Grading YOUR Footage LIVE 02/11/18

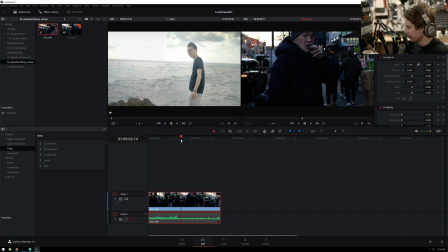Very cool, very modern, excellent.
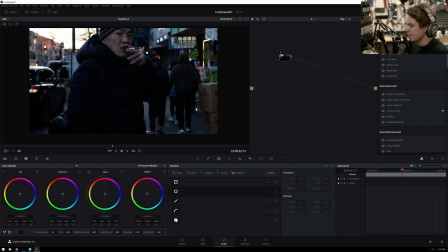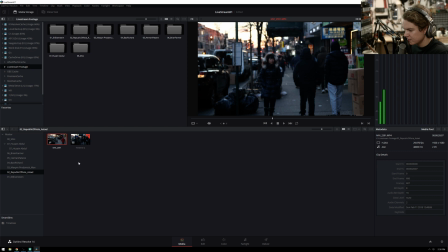What was your name again? Is it said Asiel? ASIAEL? Republic of Asia. I can say that.
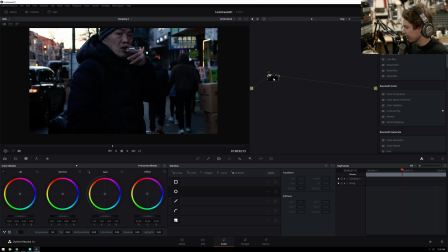I'm not going to stabilize this just because that is a job for Premiere, I think. You can stabilize it in Resolve, but especially with this shot, it'll be annoying. We're just going to do color grading.
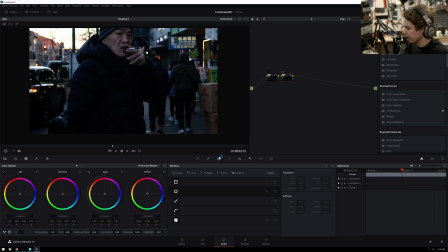I'm not really sure what I want to do. The only thing I know for sure is I want to just sort of remap the luminance to get the focus on our guy here.
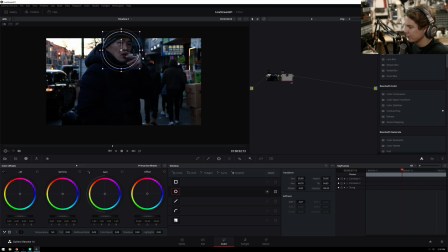So I'm just going to start with that. This is sort of not a great thing to do. I'll track it to give me some time to think and read the chat. That's embarrassing. That's embarrassing. All right, so we'll manually track this.
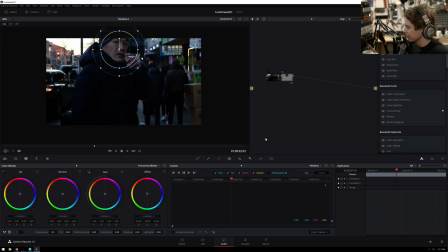So the fastest way I found to manually track is going to frame mode, and then we'll automatically put keyframes down. You don't have to worry about going to the keyframe editor. And very cool.
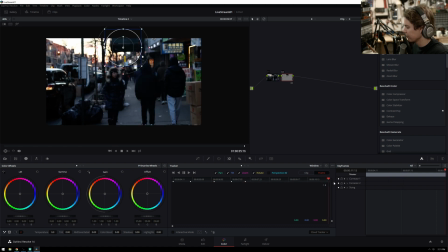And then you can always adjust the shape later on going into your clip mode. So there's that. We basically got it. Very cool.
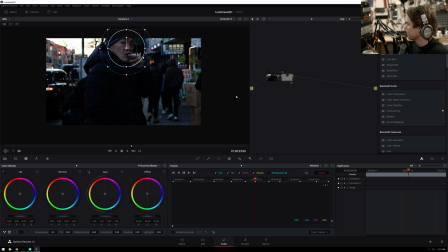All right, so we will add some, warm up his face a bit just so it stands out from, that's too much.
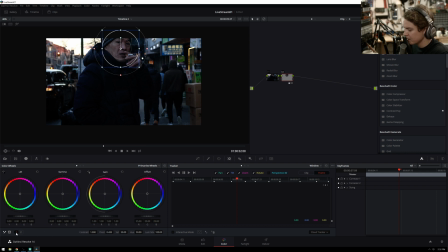Warm up his face just a bit so he stands out from the background some, and then add some contrast and pivot down. And since he's an older gentleman, we can feel free to add a little bit of mid-tone detail.
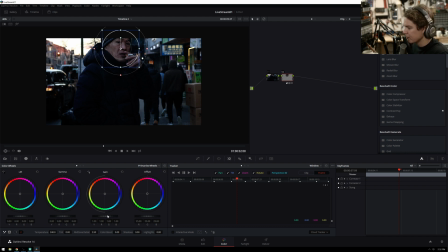And then bring up the gain some and the gamma some. We're going to go a little bit stylized with this. So Alt-O, I'm going to bring the rest of this down.
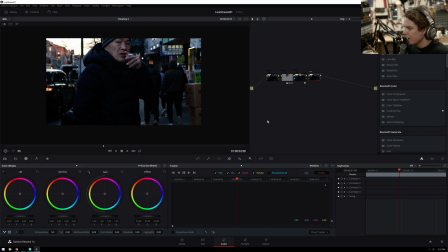And then we'll just sort of give it a little bit of a vibe. There's not too much we need to do with this, I don't think. This sort of feels like B-roll in a documentary, I guess.
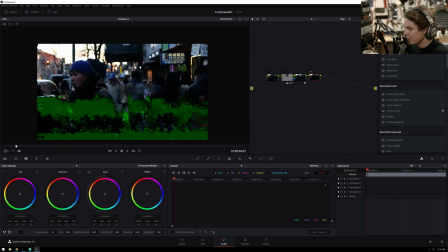So, you know, probably won't get the hero treatment. It's just sort of this one thing.
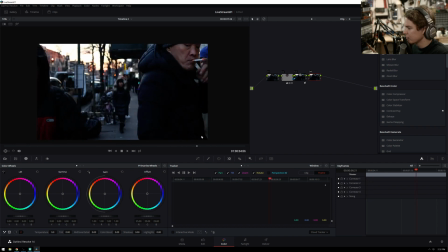Like, people who smoke are smoking. And then off, back to talking head.
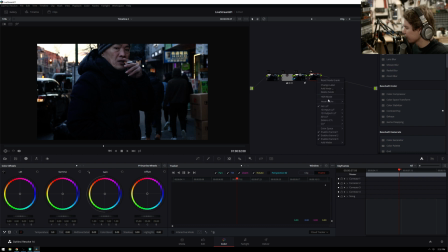But we will give it a bit of a vibe. If this was B-roll for a documentary, I'd probably just, you know, start off with one of these. Oop, those never got released.
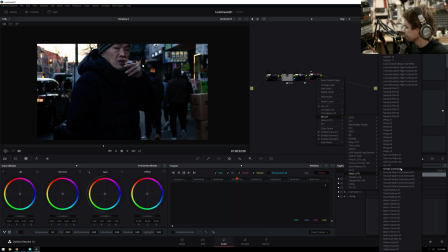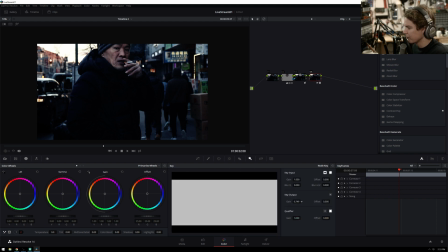And this is a little too much, but I think that's sort of what we're going for. Yeah. But we'll do it a different way. I feel like this is a little dark. We'll bring up the gamma some.
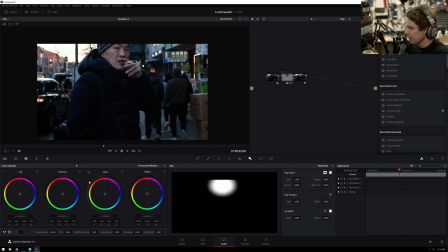That makes this guy way too bright. And add some saturation here.
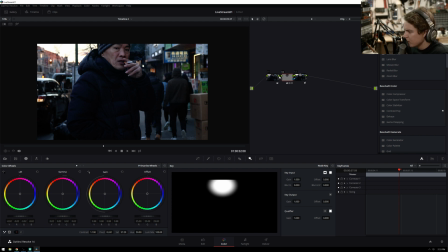I don't know. There's just something about this shot that I want to change, even though I don't really need to, because like it feels pretty good.